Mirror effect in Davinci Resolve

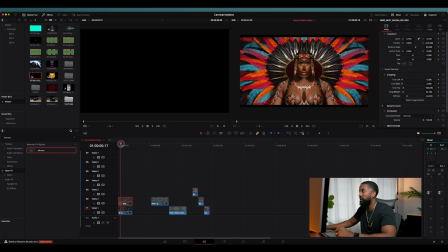490s
Then we'll have something that looks like this, and honestly that absolutely looks ridiculous, but we're going to fix it. So what I like to do is just pick another frame again. So right about there looks kind of good to me. And then you can either go into the effects and you can kind of play around with this.
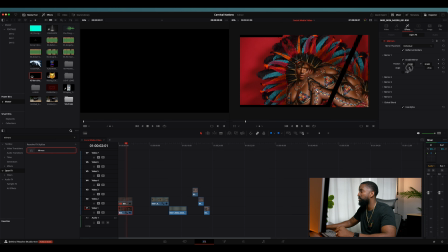507s
You can angle it, you can, you know, flip it on whichever way you want to. That part's up to you. You can do this individual that we have already. We can do the rosette, which kind of makes it crazy. And we can do this kaleidoscope.
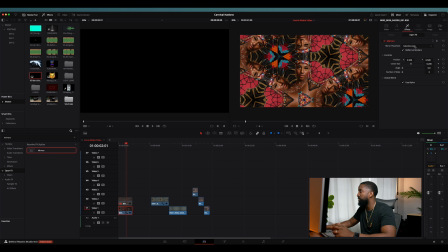523s
Whatever really floats your boat, you can, you know, do what you want to do with it. That's cool. But in this case, we're just going to go to individual. And you can flip it, whatever. Like I said, it's really entirely up to you what you want to do with that.
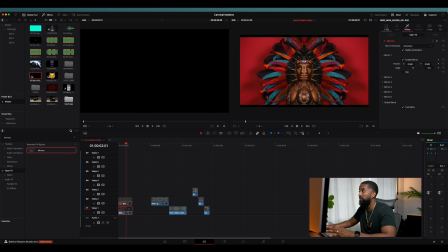536s
But for this right now, I'm going to leave it as it is, and I'm going to go back to my video options, and I'm just going to space them out. So by using the X position, you can just start moving them over. Now for me, I already know that in the middle here is where we're going to have the vertical shot.
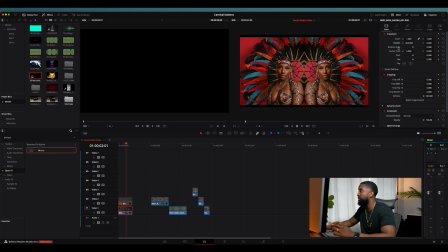555s
So I'm going to move both of these mirrored shots over to the edges. So let's just keep going. So that looks about right, somewhere around there. And if we play it back, we'll have something that looks like this.
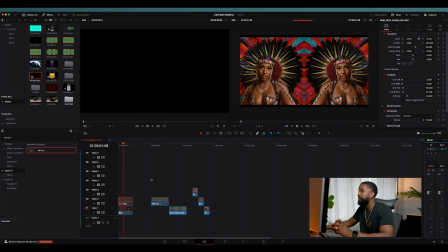570s
Very nice. I like that. So let's turn back on the vertical shot. So we highlight it again and hit D. And now we have her in the middle here. And let's take a look at it.
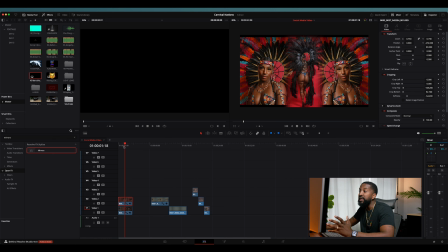583s
So that's not bad. But for me, I want to make the middle shot a bit bigger because I feel like it's being lost a bit between the two other shots here. So I'm just going to go highlight that clip and I'm just going to zoom in a bit.
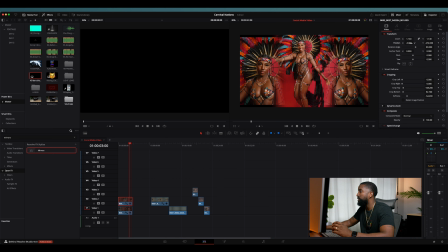601s
Something around there. And I just move it down a bit as well, so that it's clearly the focal point of what we're looking at here. And then when we play it back, we have something that looks like this.
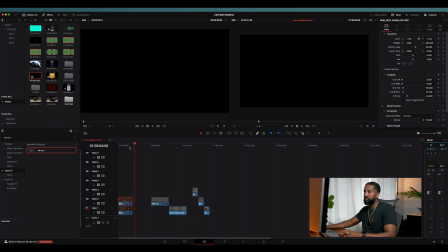618s
Really nice. Let's look at it one more time.
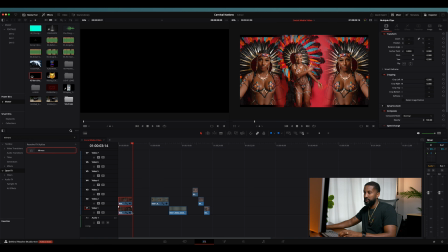624s
Nice. I'm just going to extend it a little bit. Nice. So that's pretty much what we get from that. Now to finish this off, I'm going to add some HD borders.
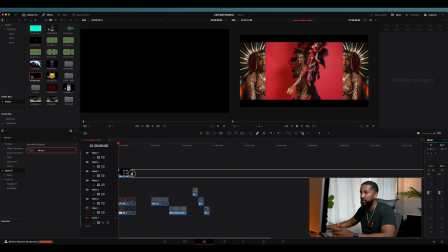642s
Now I already pre-made these in Photoshop and it's just really easy. Just duplicate it and put one on the top and the bottom, and then you get these bars here. So let's look at that. So you just get these bars here, right? And then what I would do is I'm just going to zoom in on the bars just a little bit.
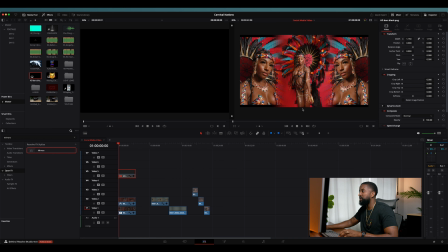660s
And then what that does is it removes this portion here where it kind of bleeds out into the bottom. It removes that. The other thing that we could do if you want to is that we can select the bottom layer and just zoom it out so that it does that. Whichever option you want to do, it's up to you. So you can do that, or you can add your borders.
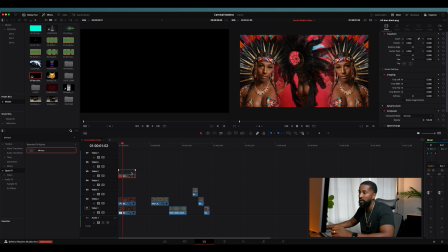679s
It's entirely up to you. For this example, I guess we'll just leave it like this for now. And yeah, that's how you make the first example of the mirror effect. Simple.
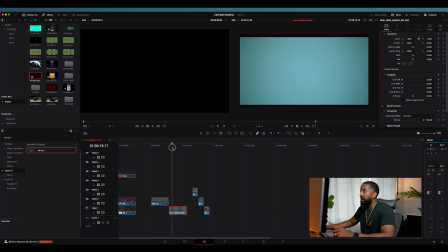691s
So this is where we're going to look at the clean plate. So this is the shot that I made of the background and just made it it doesn't move, doesn't do anything. Turn the lights on, you can see it in the middle. This is where the lights were shining. And then we have the fall off on the edges, which is exactly what we're looking for.
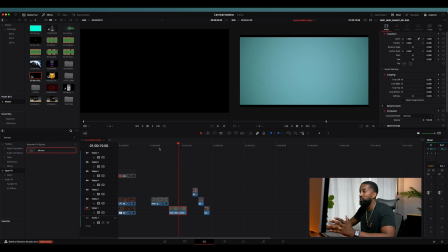708s
And yeah, this is what the plate looks like. And the reason that we do that is so that we don't have, like, let's rotate this clip again 90 degrees.
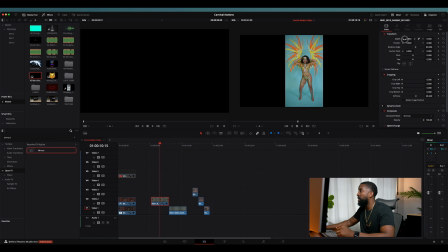718s
So we have a beautiful vertical shot of this model wearing her costume, and we can see her full body from top to bottom, right? But we don't want to see these black borders on the side.